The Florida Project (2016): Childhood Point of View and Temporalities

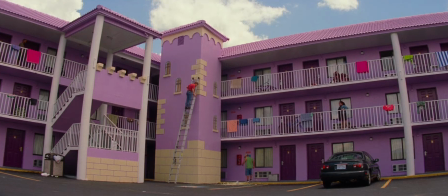(8:13)
In this Florida project however, the surroundings seem to have the opposite effect,
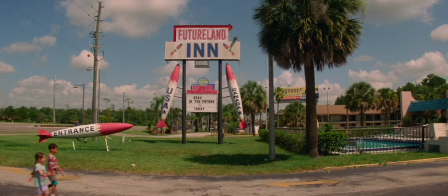(8:18)
with the bright and tacky buildings found on the outskirts of the resort bringing the magic of Disney into the real world.
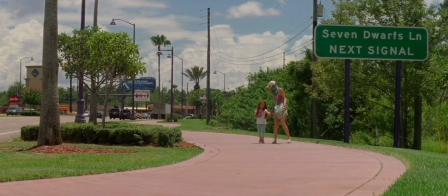(8:25)
While these micro versions of Disney locations may be far from the safe and clean spaces envisioned by Walt Disney,
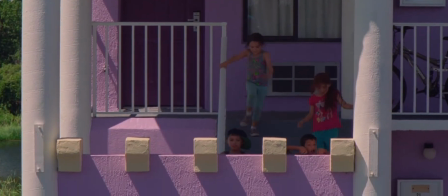(8:32)
they still provide the motel children with an entertaining environment to explore and let their imaginations wander.
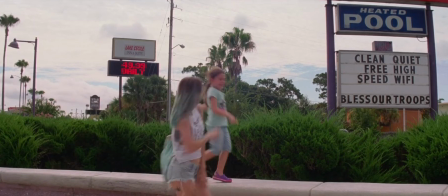(8:41)
The Florida Project has a consistent audio, visual and temporal style throughout,
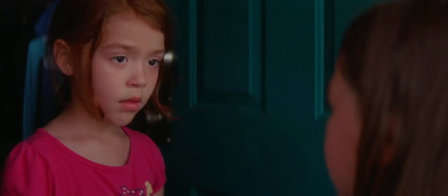(8:45)
but director Sean Baker makes an interesting decision to completely shift what has been established in the final two minutes of the film.
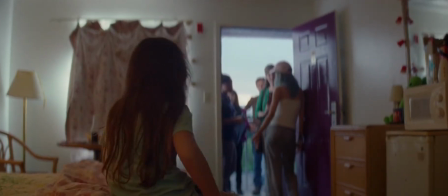(8:53)
When social services show up to separate Mooney from her mother, she runs to her friend Jancie's motel room to say goodbye. by.
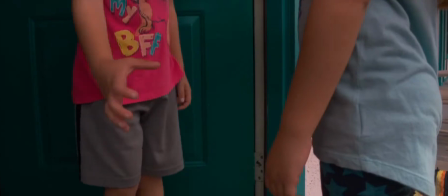(9:02)
The sudden shift in style occurs when Jancy grabs Mooney's hand and the two begin to run away.
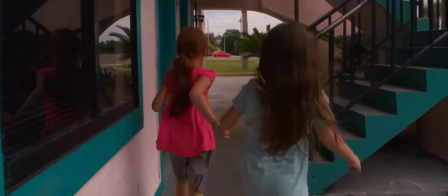(9:08)
The once static 35mm camera work suddenly changes to shaky iPhone footage and a magical, uplifting,
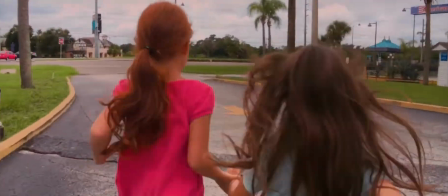(9:16)
non-diegetic instrumental track begins to play, the first piece of music since the very opening of the film.
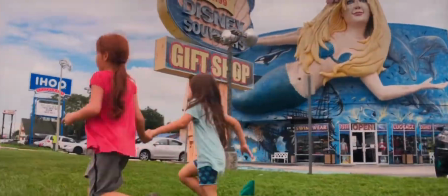(9:24)
Unlike the smooth follow shots of before, the camera moves frantically as it tries to keep up with the two girls.
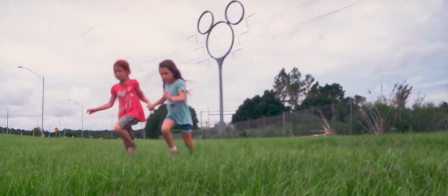(9:32)
We question where they are going until people begin to appear,
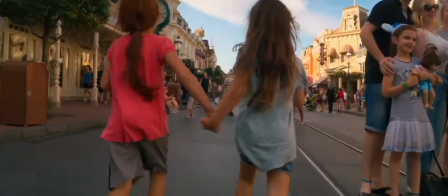(9:36)
families taking photos together, groups of people wearing Disney merchandise, and we realise where they are.
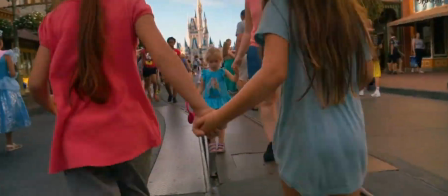(9:43)
Main Street, USA in Disney World.
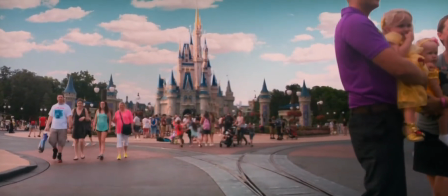(9:47)
The camera then slows down, allowing the girls to run off into the Cinderella castle in the Magic Kingdom until they can no longer be seen among the crowd.
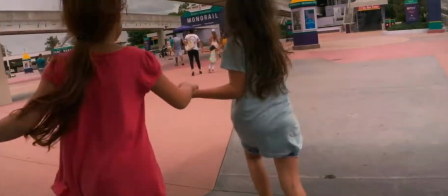(9:57)
The sudden change of tone and pace within this sequence holds a sense of ambiguity,
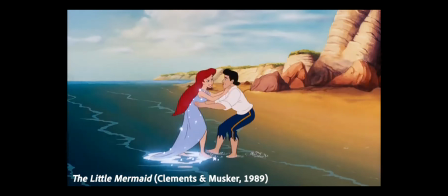(10:02)
making us question if the girls achieved a typical Disney happily ever after.
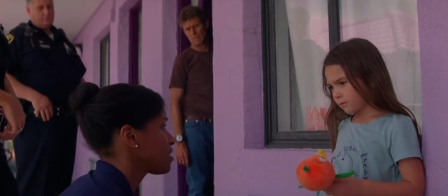(10:08)
The reality of the situation is that this probably didn't happen,
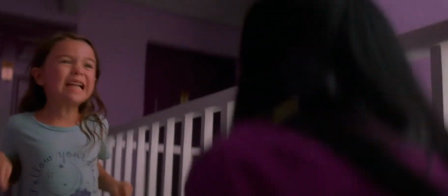(10:12)
that the threat of Moony's familiar childhood being taken away was so sudden and forceful that her only way out was through imagination.
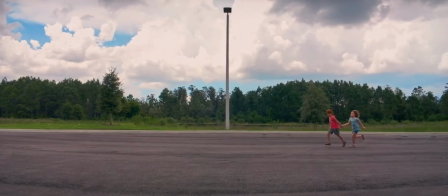(10:21)
Despite this change in temporality and style, the point of view remains the same, that of the children's.
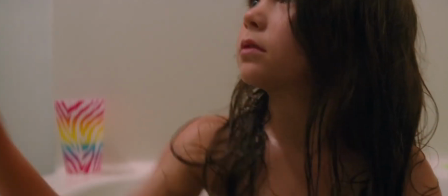(10:28)
The consistency of perspective throughout the film, taking us through moments of boredom and vulnerability, as well as joy and curiosity,
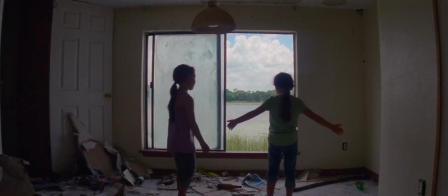(10:37)
reaffirms the idea that, no matter their position in society,
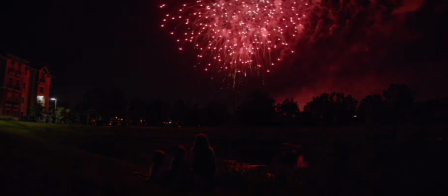(10:41)
children have the hope and imagination to make wherever they are the happiest place on earth.